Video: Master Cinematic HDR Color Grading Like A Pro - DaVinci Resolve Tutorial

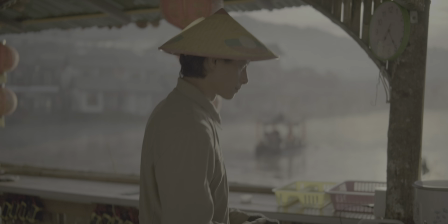A few months ago, I switched completely to color grading all my YouTube videos in HDR,
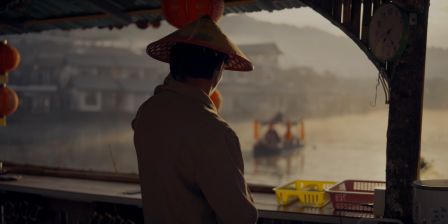so I gained quite a bit of experience, and today I'm going to share that with you.
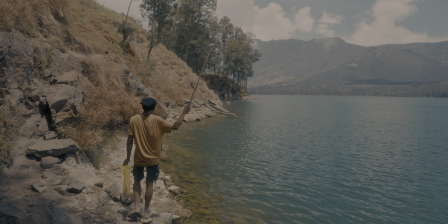I will show you how to color grade and deliver HDR in Davinci Resolve for YouTube,
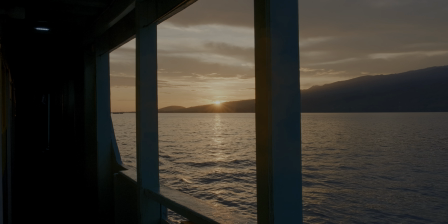and this is probably going to be the only HDR tutorial you need to watch to get started.
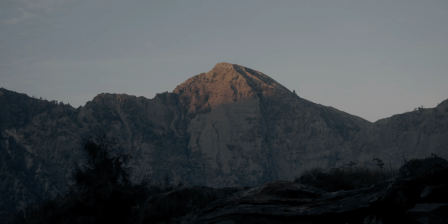Quick, easy to follow, but detailed enough so you can actually do it yourself. I will walk you through everything step by step, including the tools you need, the exact settings, and the workflow you need to grade HDR. You will even see how to export it properly for YouTube so it looks amazing, especially on HDR compatible screens, obviously, but also on SDR ones. Now, I won't go super in-depth into every little thing, and I will use simplified language here to make it easier to understand, because this is all about getting you started so you can create cinematic looking HDR videos right away without any confusion. If you want to dive deeper into understanding HDR, the tools, advanced workflows, troubleshooting certain issues, and creating cinematic looks,
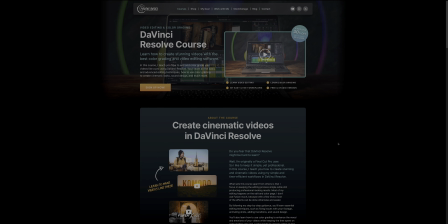all of that is available in my Davinci Resolve course,
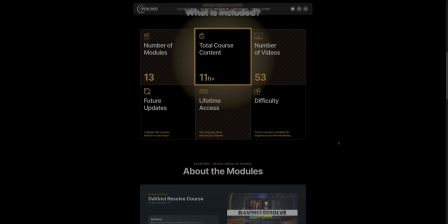which is currently available at a 40% Christmas discount from the 19th till the 29th of December 2024.
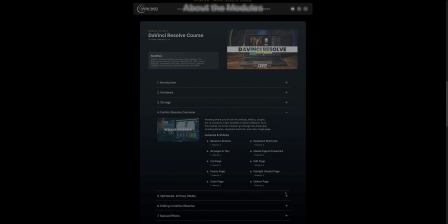This is the best deal you will see for a long time, so if you've been thinking about leveling up your skills, now's the perfect time to check it out. And if you already got my Davinci Resolve course or the Learn with Pascal package, you will find the new HDR color grading module there from now on for free. Anyway, let's get into it. First off, why would you even color grade in HDR? It's more complicated, and SDR also looks pretty good, right? Let me just say, HDR can completely transform how your videos look, and not just in terms of bright, super saturated videos, because for me, one of the biggest advantages is that HDR lets you show your videos in 10-bit color even after uploading to YouTube,
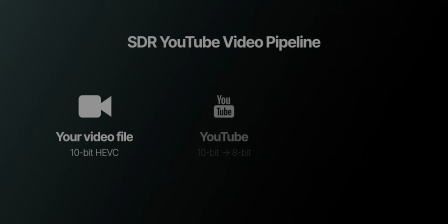and here's why that matters. When you upload an SDR video to YouTube, even if it's 10-bit, YouTube compresses it down to 8-bit, and that often introduces banding, especially in areas like blue skies, clouds, or other smooth transitions, and it just looks bad.
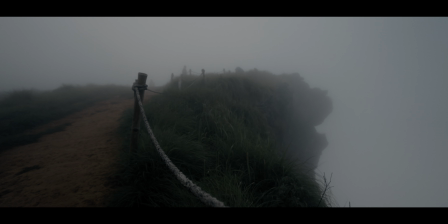Let me give you an example. In my recent video, I stopped having fun filmmaking, let's fix it.
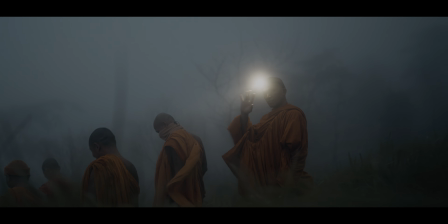I filmed entirely in the mountains, so there were a lot of foggy shots.
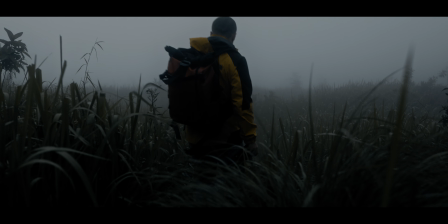And if I had that in SDR, I'm 100% sure the fog would have shown visible banding because of the 8-bit limitation,
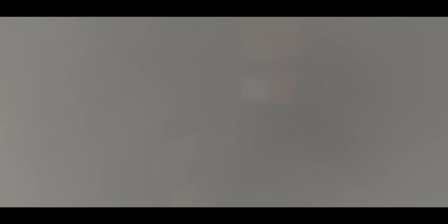because I had that many times before with all of the SDR videos that I uploaded. Another reason is dynamic range, but it's not like most people think about making the whole image bright and saturated, as mentioned before. It's a common misconception because you often see that on phones, like videos that are shot in HDR on phones.
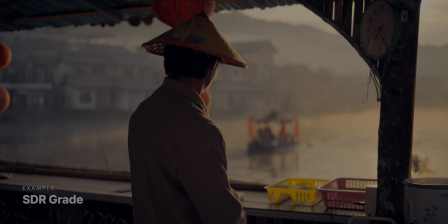Instead, HDR is about extending the brightest parts of your image, your highlights, without touching the midtones and shadows.
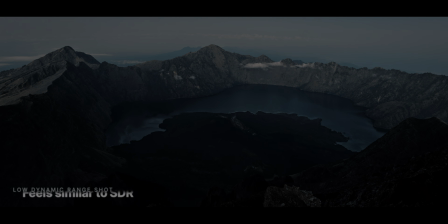So for example, when you look at a properly color graded HDR videos,
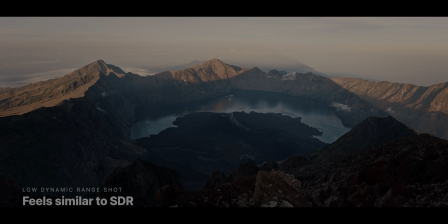the shadows and midtones should feel pretty much the same as in an SDR video, but what's different is the way the highlights come alive,
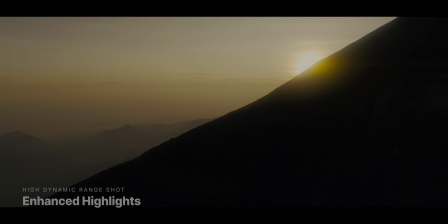like the sun, bright reflections, or glowing lights, because HDR reserves more brightness for them above the SDR range,
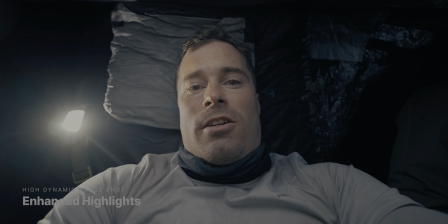so they can go further without clipping, creating a much more dynamic and realistic look, so essentially more highlight detail. It also makes it possible to have more saturation in the highlights, so if there is a red light in your shot,
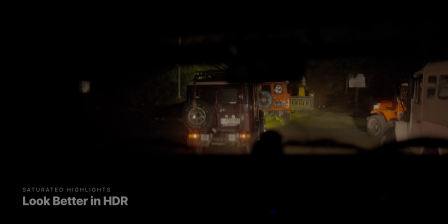for example, that will look better in SDR, because SDR could simply not render such bright and saturated reds, because the color space just doesn't allow it, and this makes it possible for HDR to feel subtle yet powerful. Like if you've ever noticed that some HDR videos look unnatural or overly bright, it's usually because they are not graded properly. So when done right, HDR should actually enhance your footage while keeping it either natural, filmic, or cinematic, however you want. So it's the perfect way to make your videos stand out and look professional. It just gives you more flexibility. Yeah, I know this part takes a bit long, but no worries, I'm ready soon. There's one more thing we have to get into. That's that ultimately HDR can also achieve more consistency between different screens.